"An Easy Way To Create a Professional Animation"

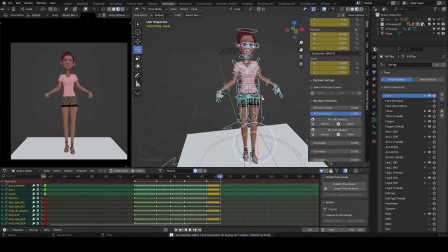(45:31)
Alright, so at this point select all the controls and set your keyframe, then flick through to see what your animation looks like. So this is where I'm going to stop, and we'll continue in the next video.
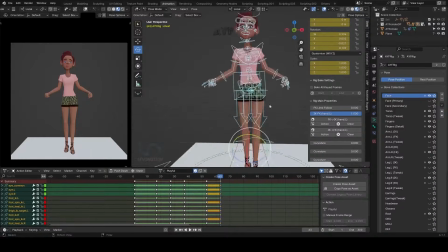(45:50)
So we're going to continue blocking out our shots.
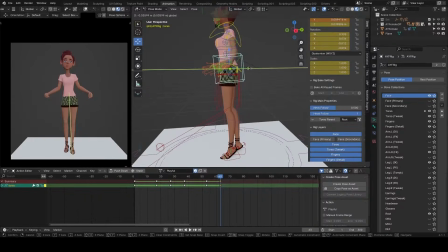(45:58)
So push the center of gravity forward a bit,
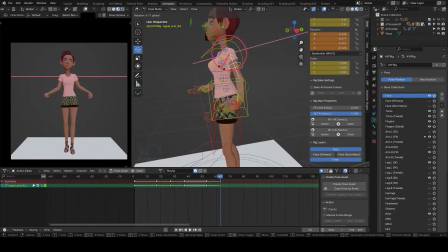(46:04)
and the arm backwards.
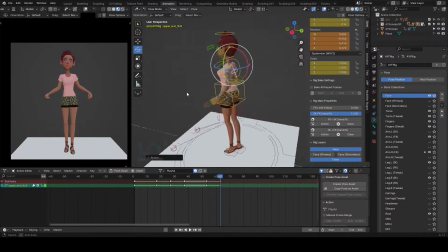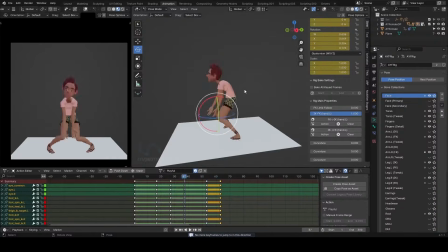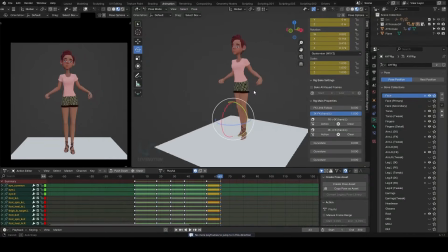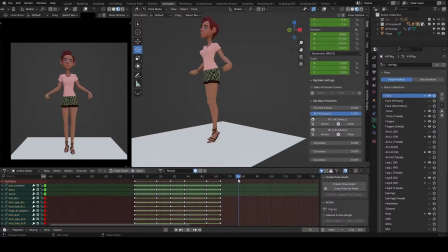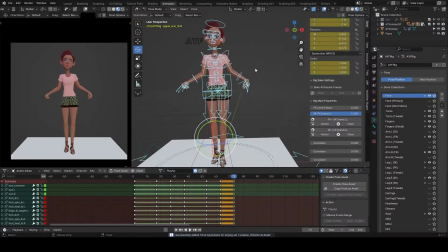(46:32)
So I'm just setting the keyframe there, and I'm going to tweak
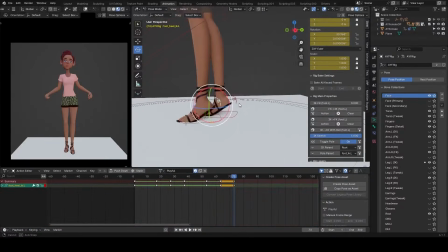(46:38)
that particular frame.
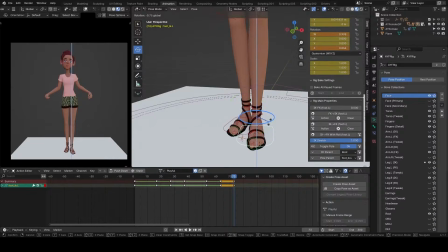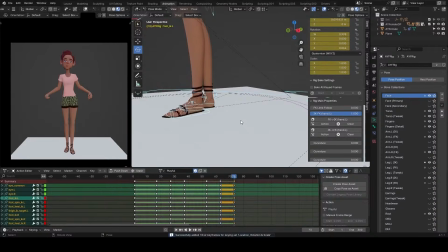(46:50)
And always make it an habit to flick
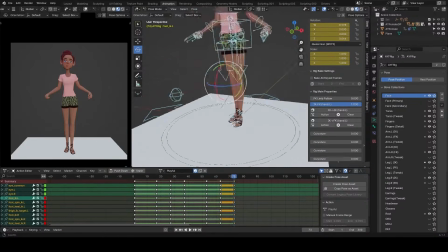(46:56)
between keyframes to see the previous action, the current action, and in some cases the next action.
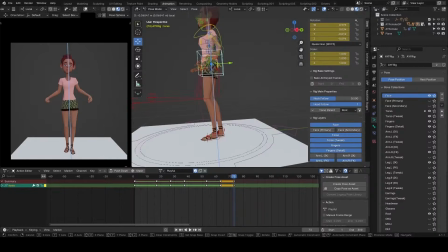(47:05)
This will help you come up with a good flow on the current pose you're trying to sculpt.
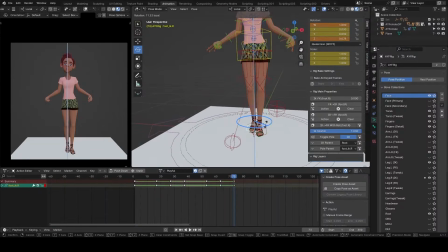Remember, your animation becomes beautiful when it's fluid,
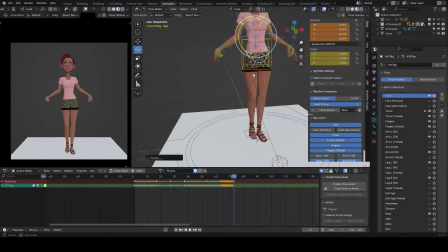(47:29)
and you can only get a fluid animation when you have
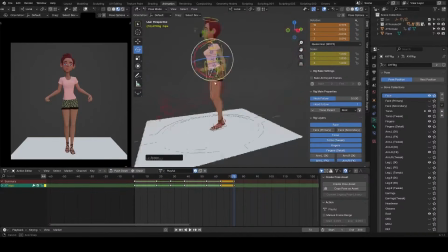(47:36)
a good connection between your previous key pose, your current key pose, and your next key pose.
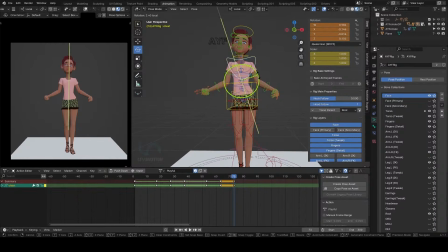(47:49)
So as I pose this, I'm also looking at the physicality of my character. I want to make sure I counterbalance the hips rotation and the chest rotation.
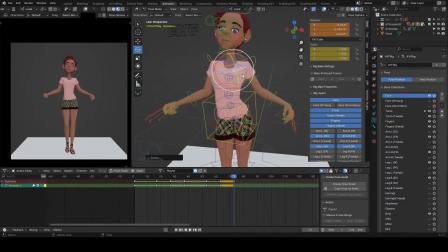(48:03)
So I can bring up the shoulders a bit.
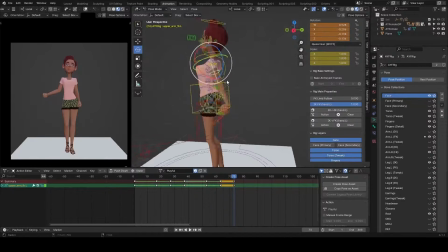(48:12)
And the arms. So always remember that the human body is not a rigid matter.
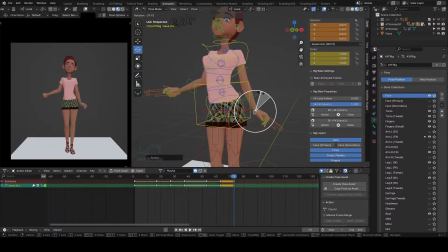(48:21)
It's flexible. So in your animation, you want to treat it as such. And one way to show flexibility is by breaking the parts of your character this way.
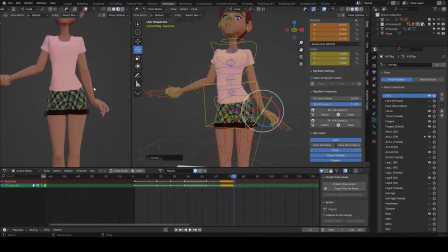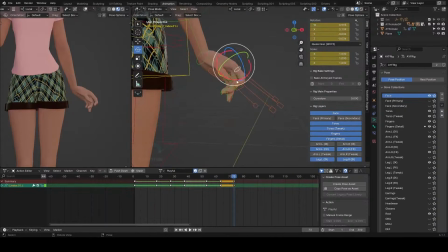(48:38)
Touching the fingers a bit to get very nice silhouette.
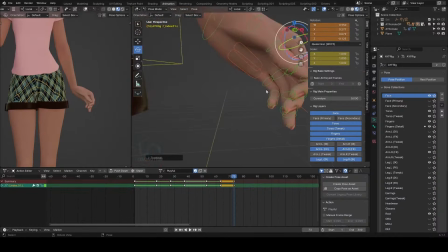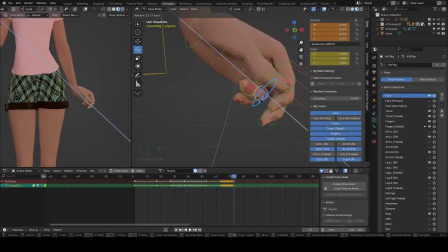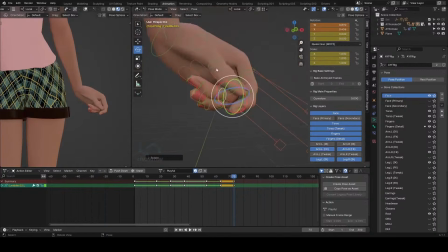(49:09)
Okay, so as I pose my character in the perspective view,
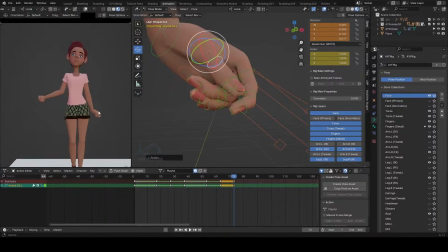(49:15)
I'm also looking through the camera to make sure I have it from the camera view.